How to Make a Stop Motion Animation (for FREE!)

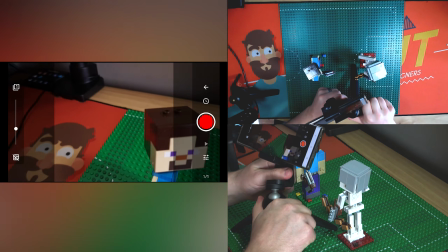[3:55]
So if you want to, you can physically move your camera in like I'm doing here to get this like top-down close-up,
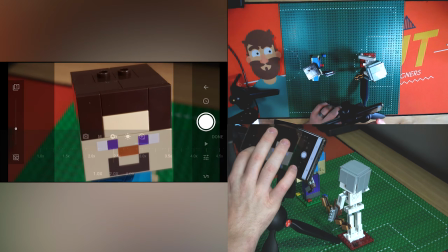[4:03]
or you can go to your settings here, go to the plus option, and you can physically zoom in with the camera, which you might find to be a little bit better. So I'm going to get it as close as I can.
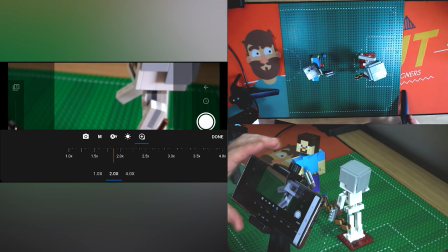[4:12]
I'm actually going to move the camera back so that I don't accidentally knock it, which is very important.
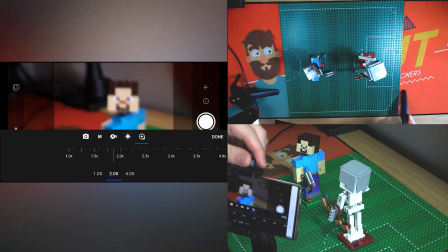[4:17]
And then I'm going to focus in on Steve,
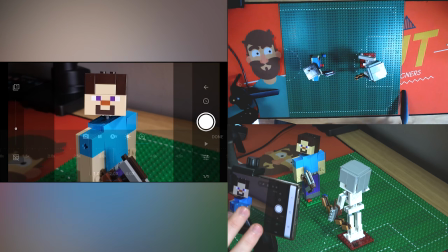[4:20]
tap to set my focus settings, and then zoom in until his face kind of fills the camera.
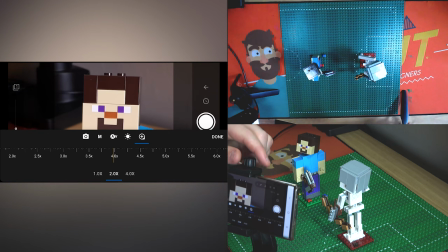[4:28]
Okay. What this also does as well is makes your depth of field a bit higher, so that if you don't have a proper background set, then that's less of an issue.
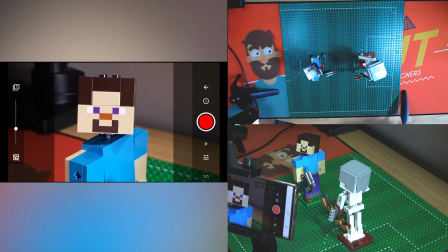[4:38]
Okay, so find the shot that you're happy with. Make sure that your camera settles and it isn't drifting down. Mine has finished settling there, so that's good. And I'll just position it until I'm happy.
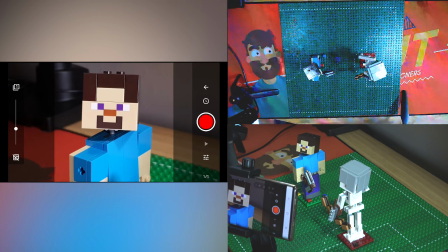[4:51]
So we now have our first shot lined up and ready to go.
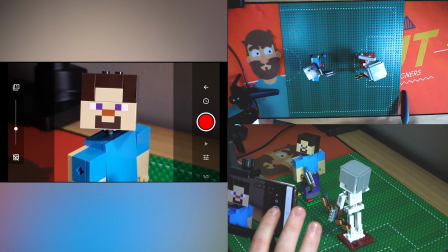[4:55]
So if you just take the picture here by clicking the picture button, it'll give you a little bit of a delay before it actually takes the picture.
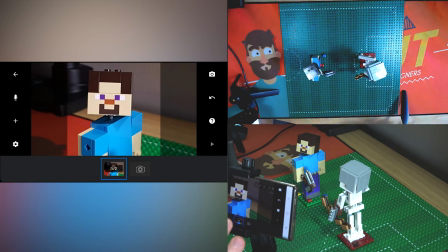[5:01]
And then if you go back to your main menu, you notice you have your first picture taken already.
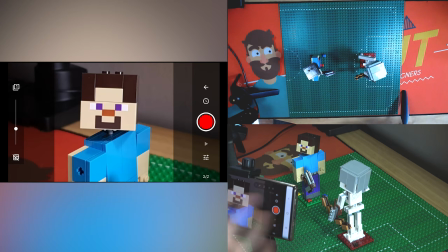[5:06]
Okay, so let's go back to camera view.
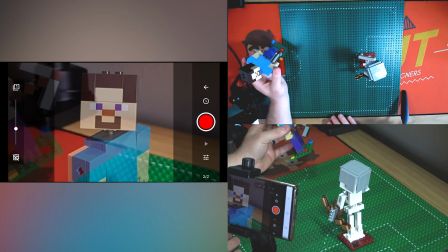[5:08]
Now you'll notice that if I just remove Steve here, I've got a ghost of where Steve used to be, and that's this slider setting on the left here.
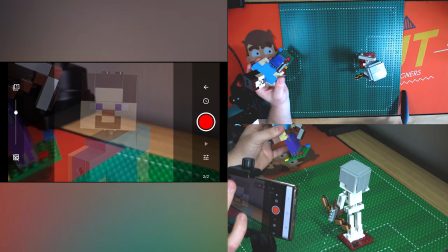[5:16]
I can slide this up and down to basically show an onion skin.
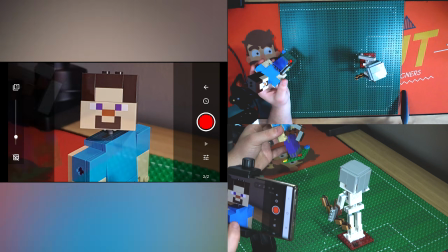[5:20]
Off means there's no onion skin or no preview of the previous or next frames, and on means that you can see it. So I'm going to slide to about halfway.
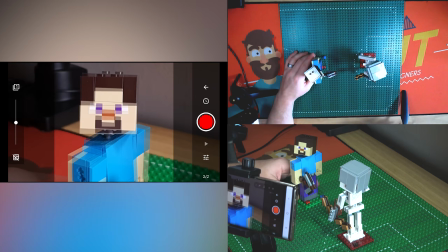[5:28]
I'm going to reposition Steve back where he was, and the Lego means that I can just clip him into the same cube that he was on before, and it should be pretty much the same.
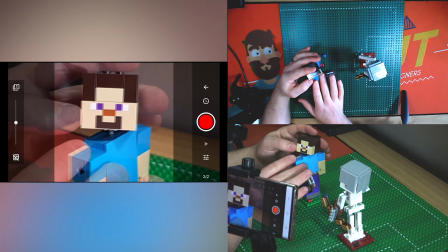[5:38]
Okay, and then I'm just going to move his head ever so slightly, and this is called easing, in that
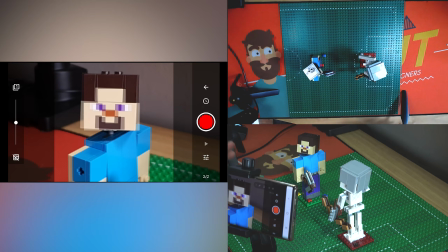[5:45]
the motion is going to be quite slow and then speed up as he turns his head. So I'm going to take the photo, and you'll know it's taking the photo if you've got volume off when your ghosting image disappears.
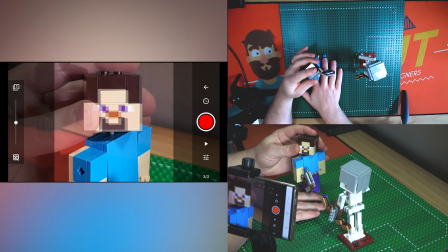[5:57]
Okay, so I'm going to hold down on Steve's base and just twist his head just a little bit more. This time maybe a fraction more than I twisted it last time.
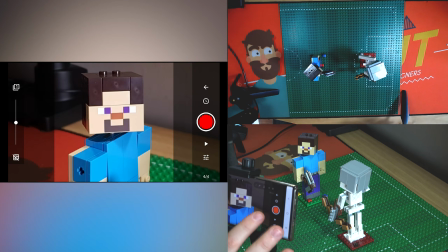[6:07]
Take the photo. Okay, so you can see quite a simple process.
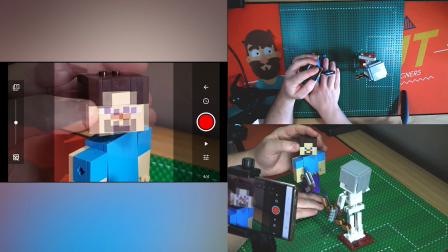[6:14]
Maybe speed it up a little bit.
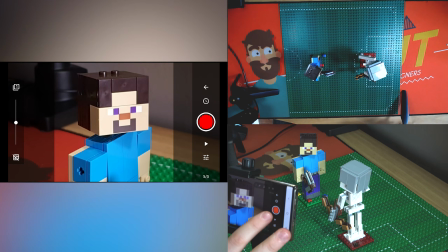[6:18]
And once we've finished this head turn,
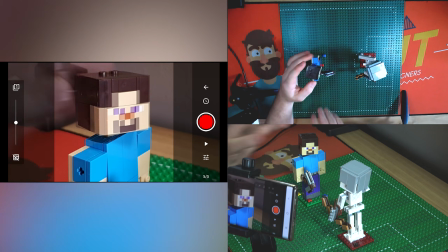[6:23]
we're going to check our progress.
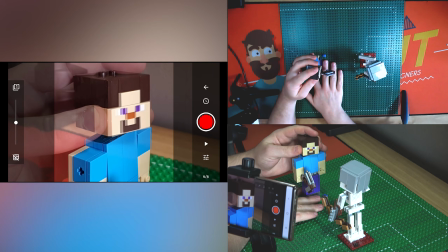[6:27]
So you can notice I've done some quite large movements there, and then I'm going to do some smaller ones as his head settles. Because you'll notice when you turn your head in real life,
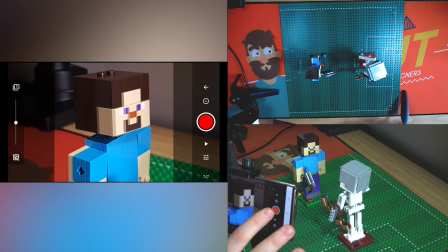[6:41]
you'll start slowly and end slowly, and then the middle of the movement will be a little bit faster.
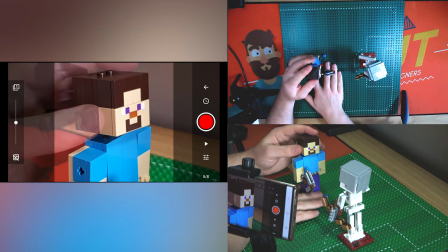[6:49]
Okay. One really important thing that I see a lot of beginners do is like that.
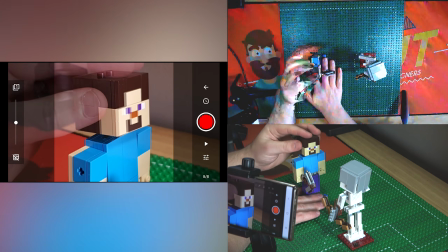[6:55]
I'll accidentally move other portions of the model when I don't mean to, so I'll just position that back. But also I won't move my arm completely out of frame.
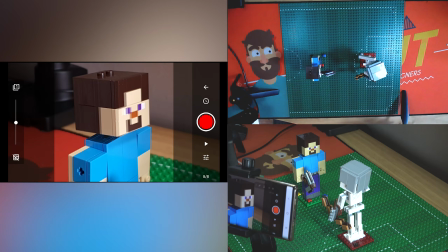[7:03]
It sounds simple, right? But if I'm here, you'll notice that I'm casting a shadow on Steve's shoulder,
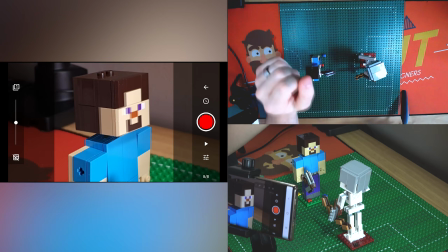[7:08]
despite my hand not actually being in the shot, and that shadow is going to flicker and look strange.
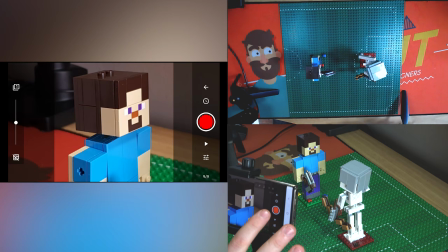[7:15]
So it's just little things like that
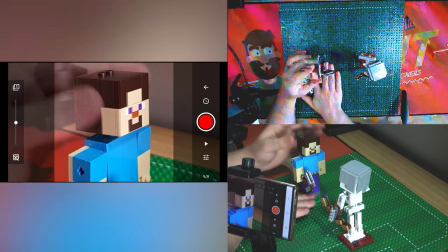[7:20]
you need to make sure you're not accidentally doing. Okay, so take a picture.
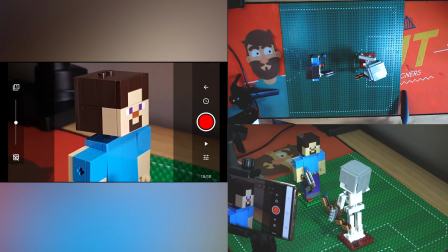[7:25]
Now you can add a frame hold to this if you wanted to make this frame last a few frames.
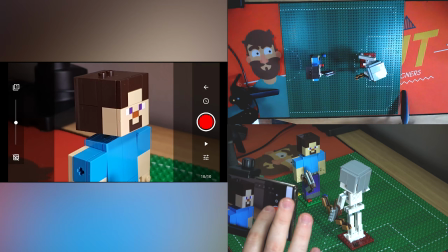[7:30]
What I'm actually going to do is just take a couple of photos instead, because I believe then there'll be little minor changes and that'll make it look a bit nicer.
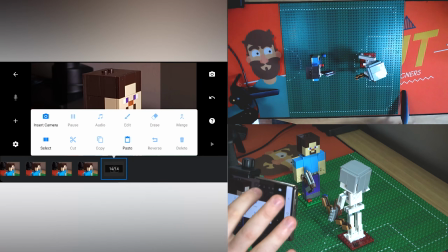[7:45]
Okay, let's go back. And let's click play if you flick back.
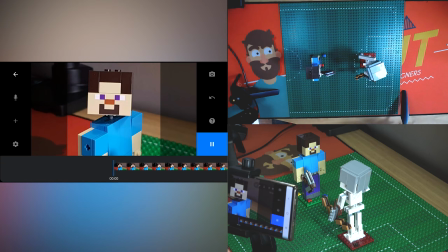[7:53]
There you go. You can see our first little bit of animation. Okay. Seems pretty good.
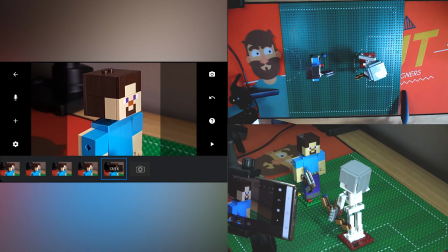[8:00]
Okay. Now I know I'm pretty much happy with that shot. I don't want to add in any extra frames.
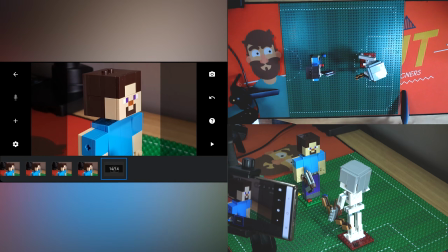[8:05]
So I'm now okay to move my camera, which is what I'm going to do to look at the skeleton from the other side.
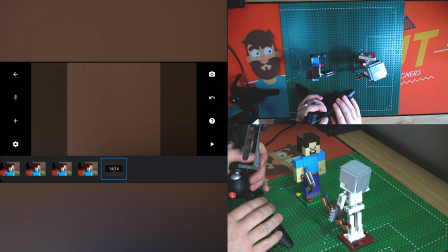[8:13]
So obviously at the moment I'm quite zoomed in, which is why that framing looks a bit weird.
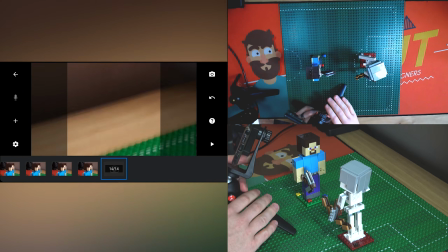[8:18]
But if I twist to show my skeleton, you'll notice that with my microphone set up here and everything, I can't move the camera as much. So what I'm going to do is go back out of these settings here.
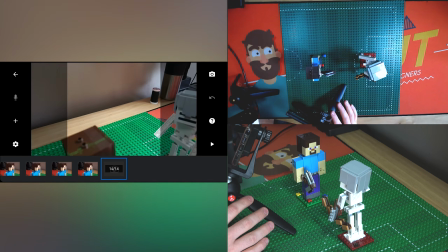[8:30]
Oops, I've just accidentally backed out of my movie there. So I'll just drop back into my camera settings here,
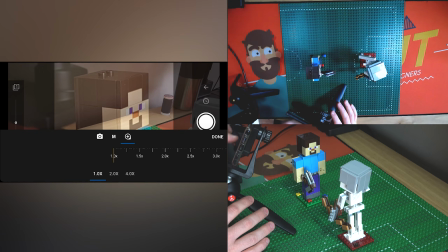[8:35]
go to the settings there, choose zoom level, and just zoom it all the way back out.
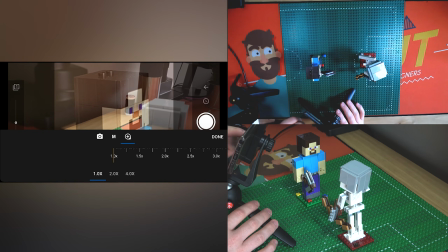[8:42]
And I can't quite get far enough away. So what I'm going to do is go to my camera, choose camera 3, which is my wider angle shot.
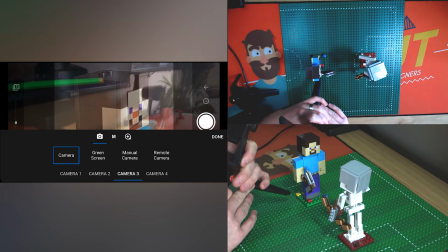[8:52]
And then position this camera
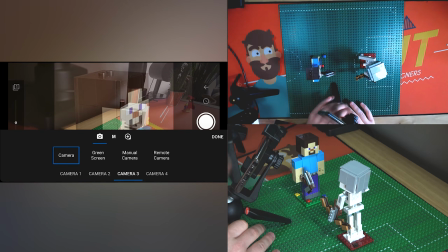[8:58]
like so, looking down at the skeleton.
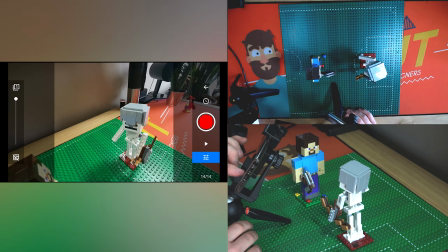[9:02]
Then I can use, I'm just going to turn off the onion skin so it's a bit easier to see. Then I can use the zoom settings of the camera
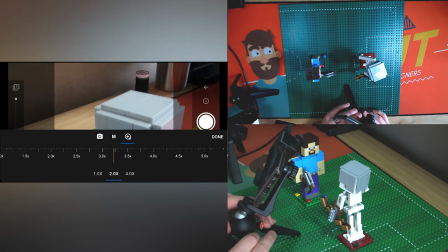[9:10]
to zoom in and get a similar shot. Doesn't have to be exactly the same. But you can see here I've kind of like run out of desk.
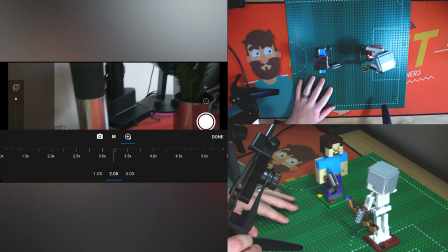[9:18]
Now because the background doesn't really matter, I could actually just push my set back a little bit.
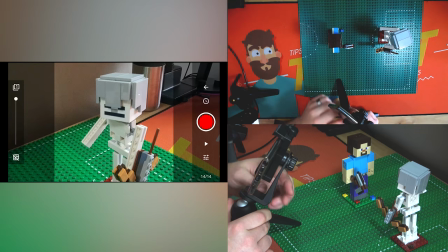[9:26]
Obviously we couldn't do this if we had a background that we were using properly, but we haven't really seen this yet.
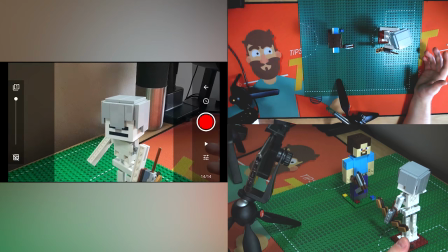[9:30]
And we also haven't seen the wide angle yet. So they don't really have a context because in the previous scene, there wasn't much behind Steve, okay?
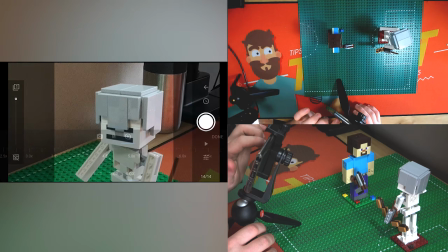[9:38]
So anyway, let's use this. Let's zoom in a little bit further on our skeleton, frame him up correctly.
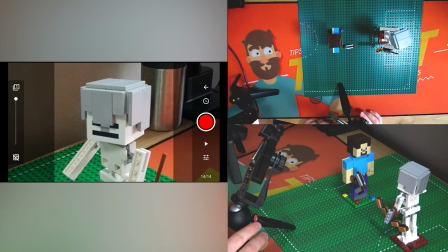[9:47]
Now be careful, because if you're zoomed in like this, then any minor movements to the camera are going to seem a little bit more extreme.
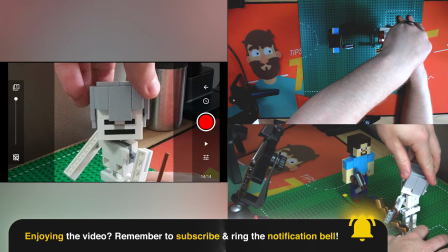[9:52]
Okay, so I'm just going to hold the base of my skeleton. I'm going to turn his head for my first shot. have him look directly at the frame and take a photo.
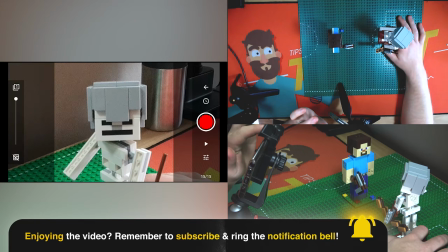[10:02]
Okay, turn up our onion skin just a little bit.
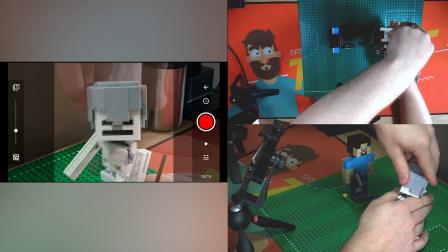[10:08]
And holding this part of his body so it doesn't move too much, we can just start to turn his head slightly.
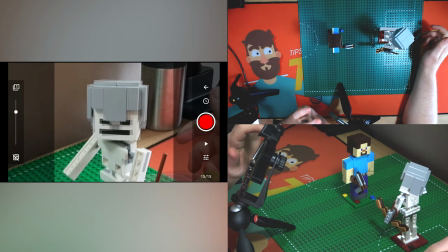[10:14]
Okay, now I'm going to adjust this just a little bit so that it's easier to see the movements.
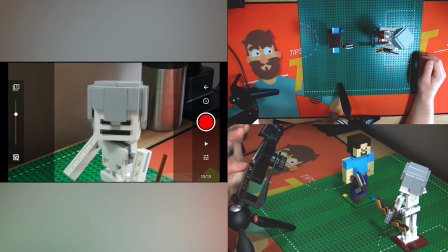[10:22]
That looks pretty okay. Take a photo. Okay, now move his head just a touch more.
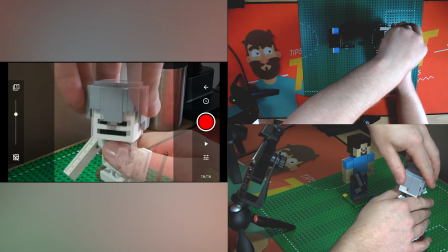[10:31]
Trying not to move his body unless you want it to. And you can see that there's bits of the image here, like on his face, okay?
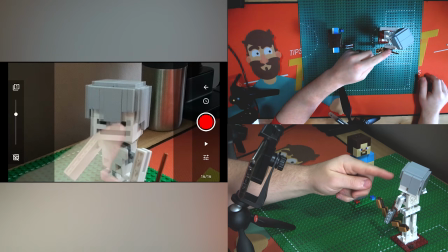[10:38]
So on across his eyes here, where you can clearly see the movement a bit better.
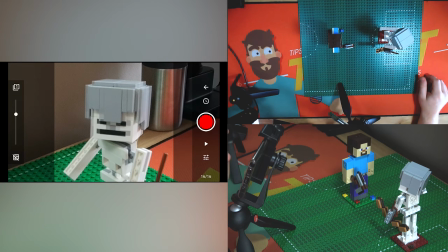[10:43]
So you can use that as a frame of reference. Take a photo.
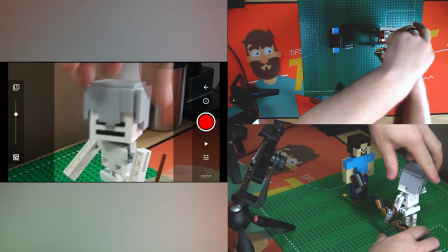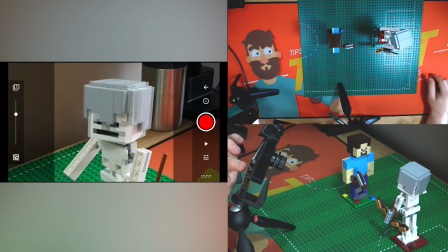[10:53]
It doesn't matter if his body moves a little bit because he is moving. So that'll give a bit of life, but you don't want any unintended movement, okay?
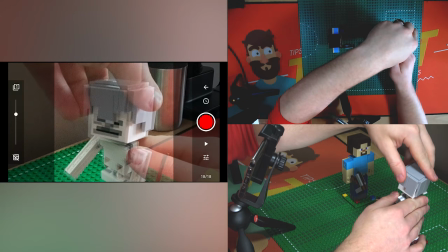[11:00]
So maybe what I'll do is, as I turn his head just a little bit more here,
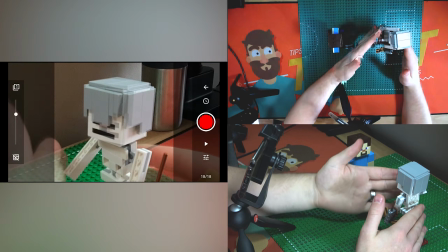[11:05]
like this, maybe I'll start to move his arm down as well for a bit of extra motion.
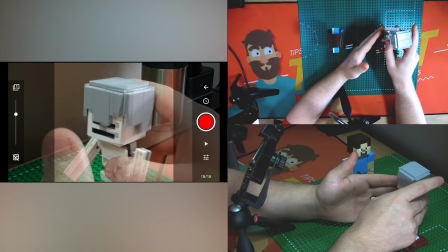[11:12]
Okay.
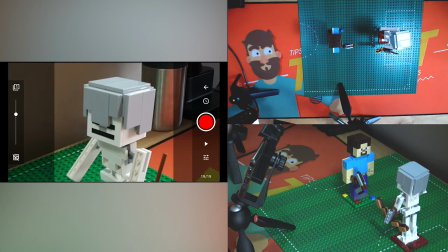[11:17]
So let's take that photo. Move his arm down a bit further.
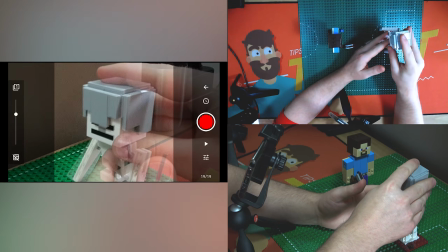[11:24]
His head, however, is still settling at this point, so there won't be much movement on his head. But there will be more movement on his arm.
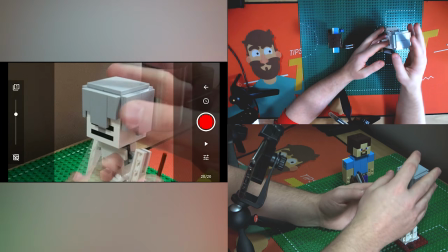[11:35]
His arm's going to continue to swing down, where his head has pretty much finished moving at this point.
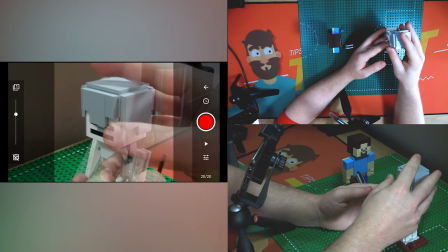[11:41]
And this is called secondary motion, which adds a little bit of extra realism to your shots
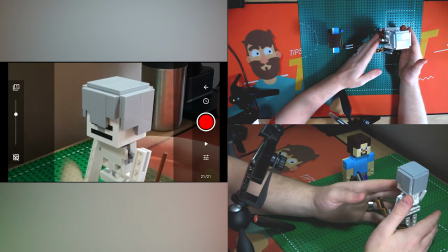[11:46]
because people are moving a bit more realistically. They're not moving like one limb at a time, yeah?
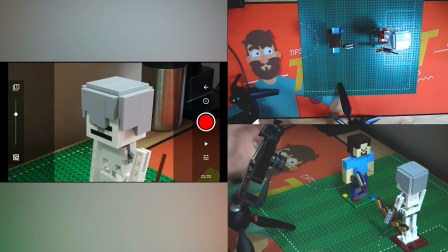[11:54]
So we'll just have his arm finish up movement there, just with a tiny, tiny bit of movement. And we'll do the exact same thing we did before, which is to take a few photos